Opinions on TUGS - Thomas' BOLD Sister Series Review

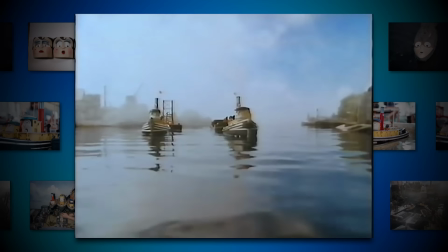To me, the show looks its best when it's watching the Tugs carry out their jobs from a distance.
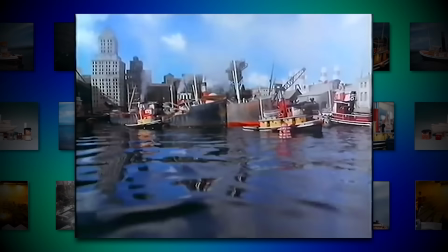The wide angles mixed with the camera trucking, dollying, or remaining static allows you to take in the beautiful scale of their universe.
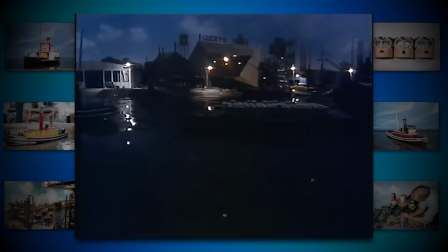You really do feel like you're standing at the side of the docks, watching these powerful machines glide across the ocean.
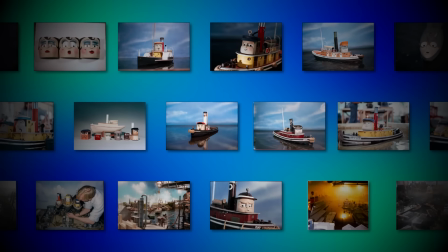To further emphasize my point, here are some of my personal favorite shots in the series.
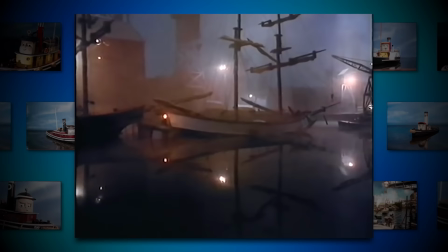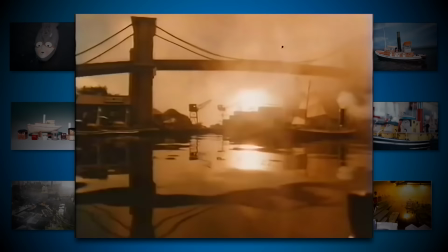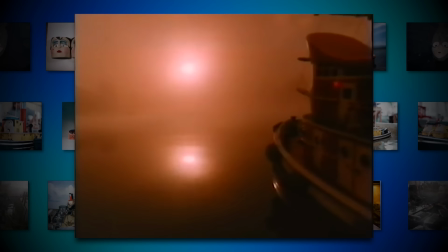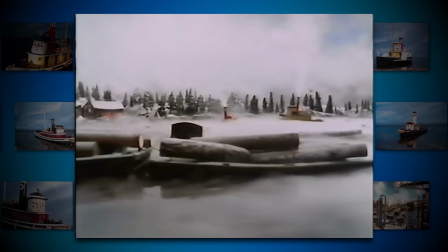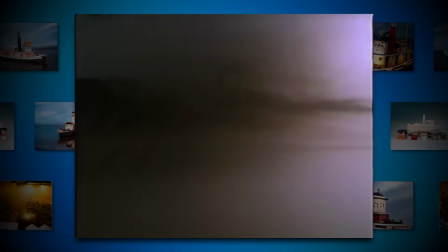Absolutely wonderful. As is the music by Thomas and Friends composers Mike O'Donnell and Junior Campbell, which, was there ever any chance they'd let us down?
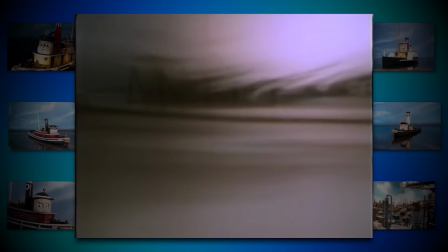There's not really any character set themes, but there are familiar motifs used throughout the series that fit the cinematic scenarios the Tugs get themselves into.
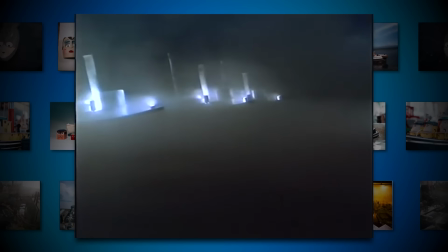My two personal favourites being the theme of the Ghost Tugs,
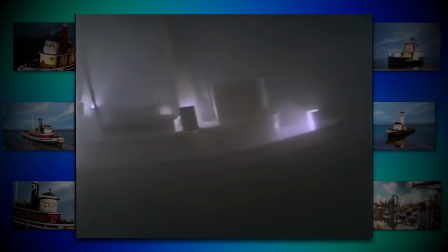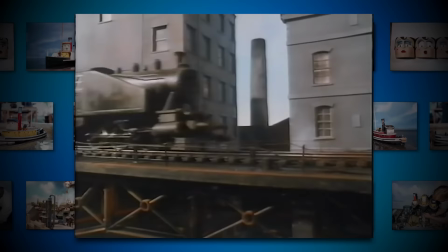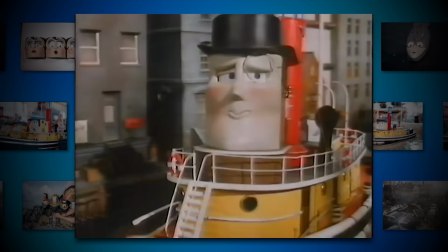and the danger-slash-rescue music whenever a Tug overcomes an obstacle to save the day.
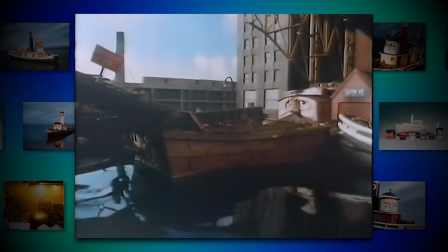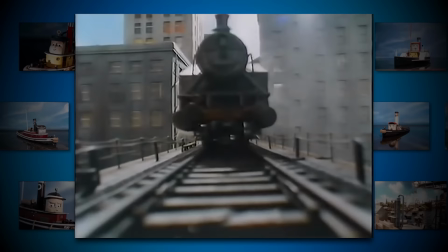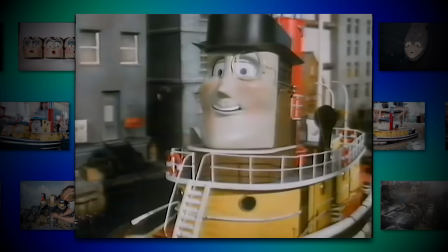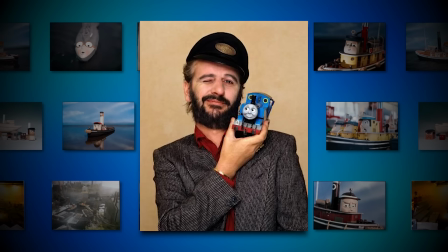Further amplifying the dedicated design of Tugs is the voice work.
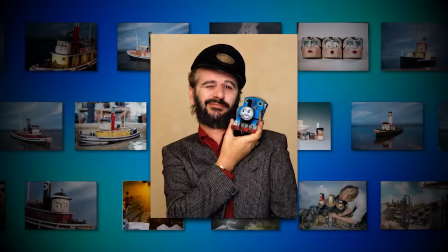Unlike Thomas and Friends, which focused solely on one narrator voice to fit as close to the style of the books as possible,
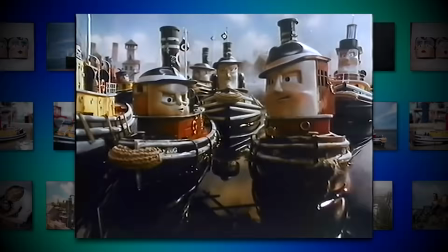each character in the show has their own voice, and their dialogue just sounds so natural.
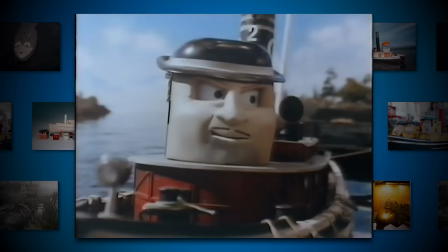Not just from the lack of a narrator going, said this character or said that character,
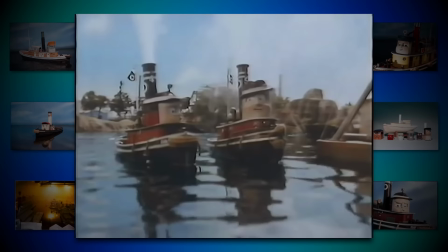but because their voices were sound mixed to match the Foley sounds of the environment.
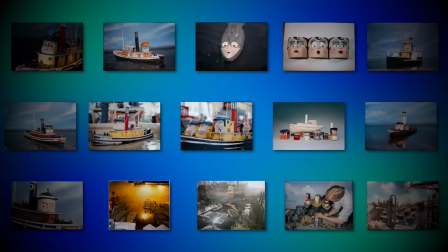Their voices are edited to sound real. I'm going to do my best to describe this, so bear with me.
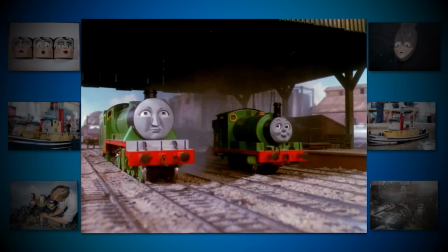In Thomas and Friends, not only was the narrator the only voice you heard, but nothing was changed to the voice to match the environment the engines were in.
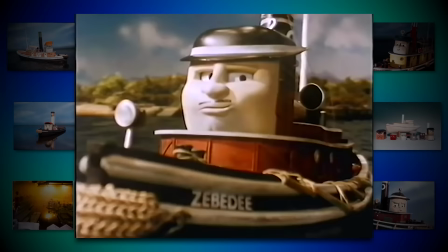It's a very minute detail that you probably wouldn't pick up on during your first viewing of Tugs, but watching it back,
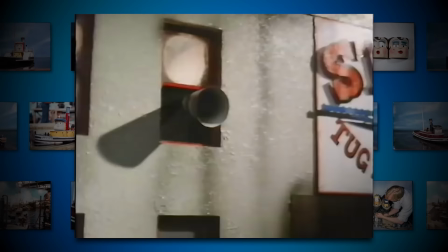you'll notice characters often have a slight echo in their voices, because they are all in a wide open harbour space with no walls to condense their voices.
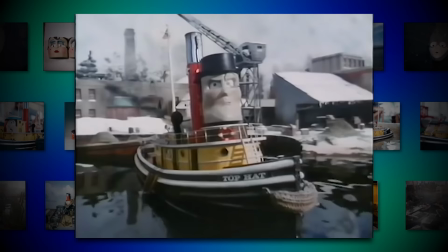They travel great distances.
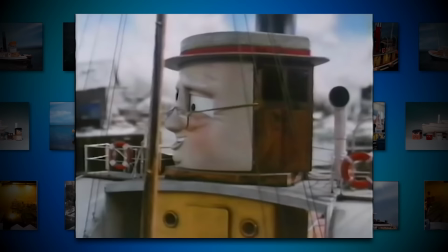So, instead of sounding like a bunch of people talking in a recording booth, it really does sound like they're talking at a busy harbour.
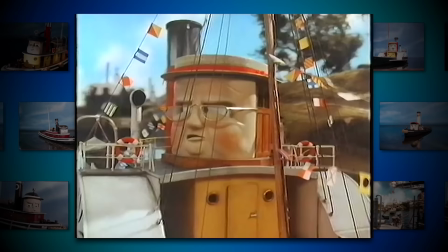Listen carefully and you'll see what I mean.
OJ, they're gonna blow up Grampus! Who is?
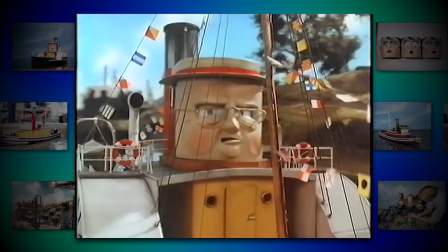Blue Nose in the Navy. He said so, at 1400 hours today. I'll do something, OJ.
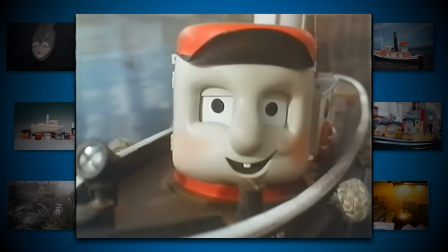Big Mac said you'd know what to do.
On top of that, you also have the characters speaking in stammers or quick breaths with natural sounding dialogue.
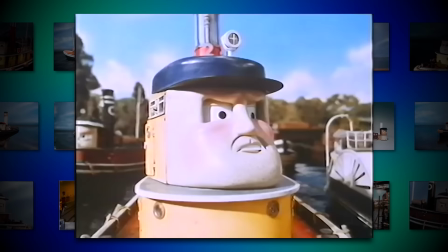The kind that doesn't sound like it's talking down to kids, but real people conversing with each other.
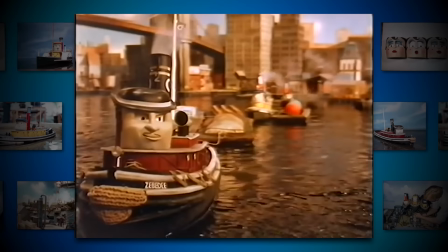The best example, I believe, comes from High Winds when 10 Cent helps Zebedee. We don't need anything Star Tugs has to offer.
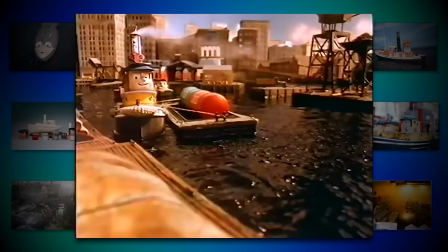Do it your own way, then. Hold it for me, will you?